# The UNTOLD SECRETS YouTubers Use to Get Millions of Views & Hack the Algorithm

Now, he didn't have 3 cameras. He actually just did this 3 different times to get a different angle for each take.
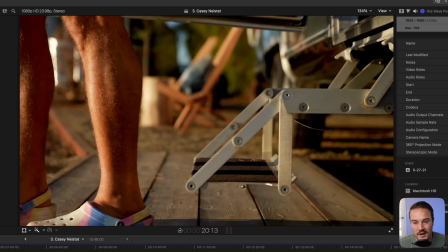And I know there wasn't 3 cameras because on this shot right here, the camera would be right by those steps.
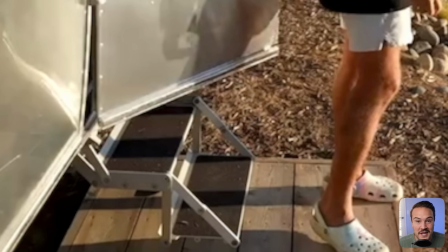But as we go to the next shot, you can clearly see that there is no camera there, and he is just using the one camera that he brings with him. I think this is one of the things that makes Casey Neistat really unique, which is having multiple options when it comes to angles. It feels a bit more like a TV show or a movie rather than just watching a vlog and someone holding the camera up to their face. He actually takes the time to get multiple different angles, multiple different shots just for one opening scene. Another thing that Casey does in his videos that he does in basically every single video is he adds in music, but he edits to the beat. Check out exactly what I'm talking about.
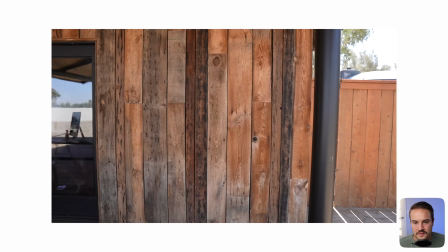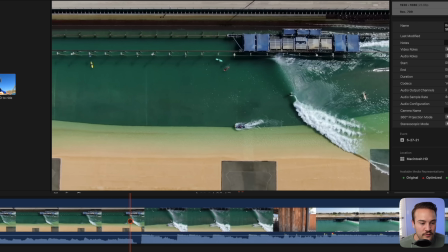And you can do this in your videos too. If you zoom in onto your audio waveforms, you can see these big jumps, and these are like a bass hitting or a snare hitting,
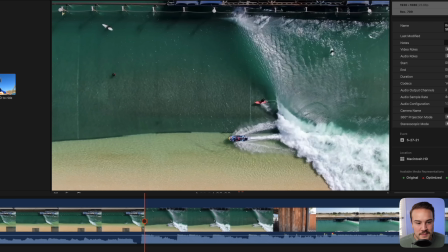and he likes to cut right on those drops in the beat. And so you can do this in your videos too. Just by looking at these waveforms and listening to the rhythm, you can actually cut to your music as well. Another thing he does while editing music to the beat is he'll start a time lapse when the beat drops. And so here's a great example of that.
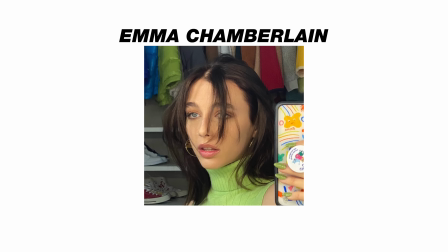On to number 4, which is Emma Chamberlain. Emma is a vlogger on YouTube who started 4 years ago, and now she has over 10 million subscribers. Now her personality is pretty awesome. She's very fun and entertaining to watch, but her edits are also really great. So let's watch this video and kind of dissect her editing techniques.
Happy Sunday.
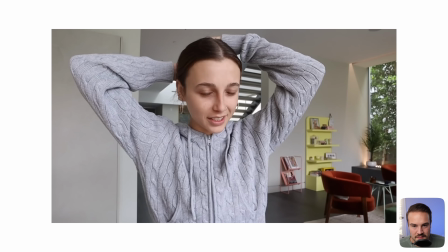When I'm filming this, it's a Sunday. It's a foggy day out. Not hot, but not cold. It's like one of those days.
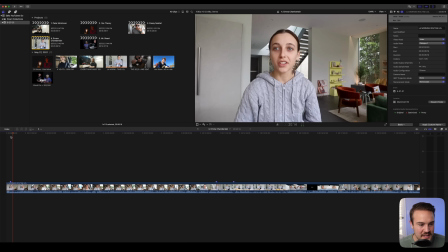So a couple things already that I'm seeing. Let me zoom into this timeline. This first clip opens up.
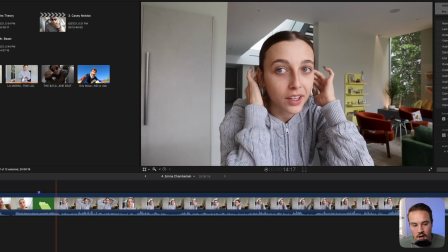It's pretty normal. It's probably set on some sort of tripod or vlogging stick. And then this next clip zooms in.
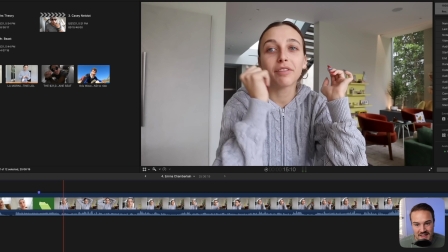It's the same clip actually, but we get the zoom in to her face.
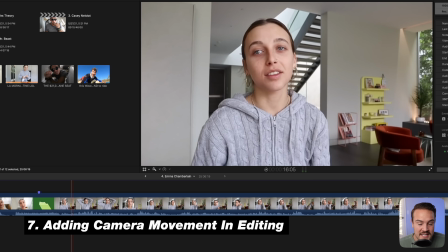Now she does this a lot in her vlogs, but adding that camera movement makes it a bit more interesting as she is saying that, cuts back out to her wide angle shot.
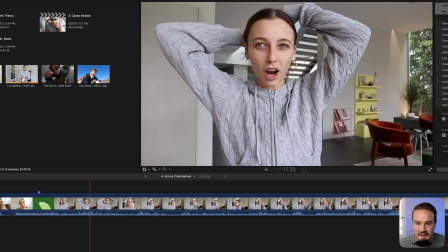And then this next clip, it's pretty subtle, but it's actually a handheld effect. So it looks like someone is holding the camera, even though it is on a tripod.
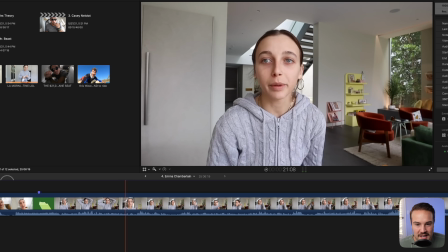Now, as we keep watching this video, you can see that there's so much camera movement. Right here, she does this kind of face tracking thing when she makes this funny face. And I actually made a video showing you how to do the handheld effect, the face tracking, all that kind of stuff. So you can click the link in the description if you do want to check that out if you're a Final Cut Pro 10 user.
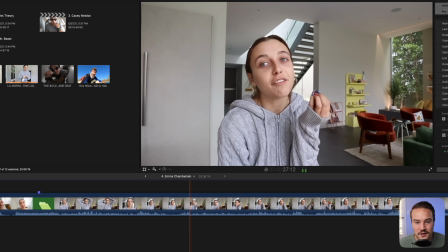But she uses these effects so much in her videos. The camera is constantly moving.
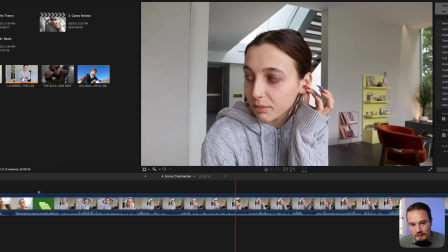There's always some sort of crop in, crop out, zoom in, handheld effect.
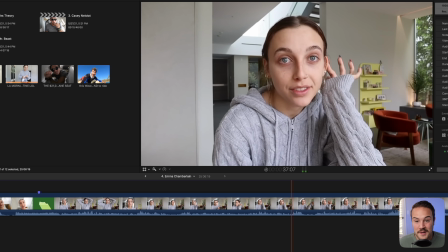You know, there's a lot of stuff that she does and it takes time, but it really makes it more interesting to watch, especially with her style.
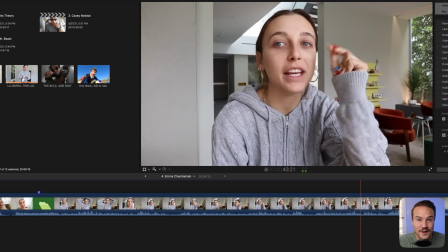It really suits her and the editing just feels like it is a part of who she is. Another thing that Emma does a lot is jump cuts. Jump cuts are taking your clip, removing out parts in them to speed along the process so it looks like time is passing by quicker. And she uses this in a very speedy, quick editing to get something across in a very short amount of time.
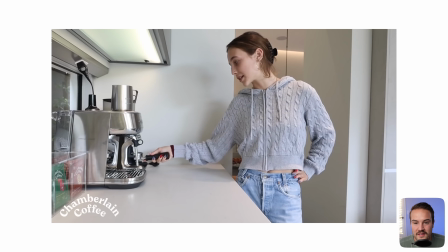And I'm freaking out. So we're gonna make an espresso instead. Chamberlain coffee, espresso blend.
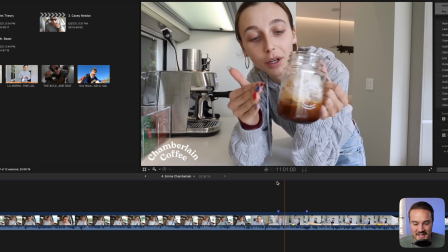I'm gonna try to make an Americano.
Now let's go back and count how many cuts there were, because within the first couple seconds, there was a lot of cuts.
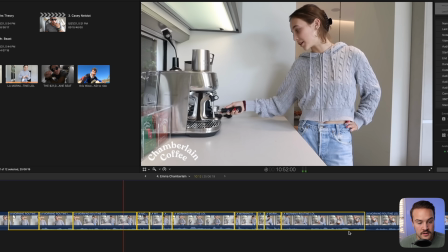And 1, I'm freaking out. 2, so we're gonna make an espresso instead. 3, 4, 5, 6, Chamberlain coffee, espresso blend.
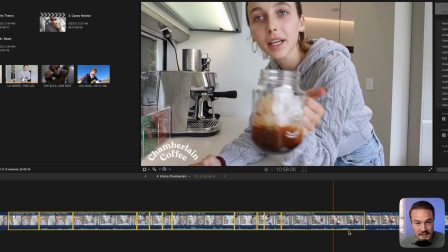7, 8, 9, 10. I'm gonna try to make Literally 10 cuts within like 8 or 9 seconds. So she's utilizing these jump cuts to kind of speed up time, keep everything fast paced, which is just totally with her personality and her YouTube channel. Now you can do this in your YouTube videos. Instead of speeding through time with a time lapse or something like that, you can use jump cuts, which is really fun and a different way to spice things up. Spice. Before we get to number 5, let me know who your favorite YouTuber is so we can use them in our part 2 of this series where we break down people's editing techniques so that you can learn from the best on YouTube.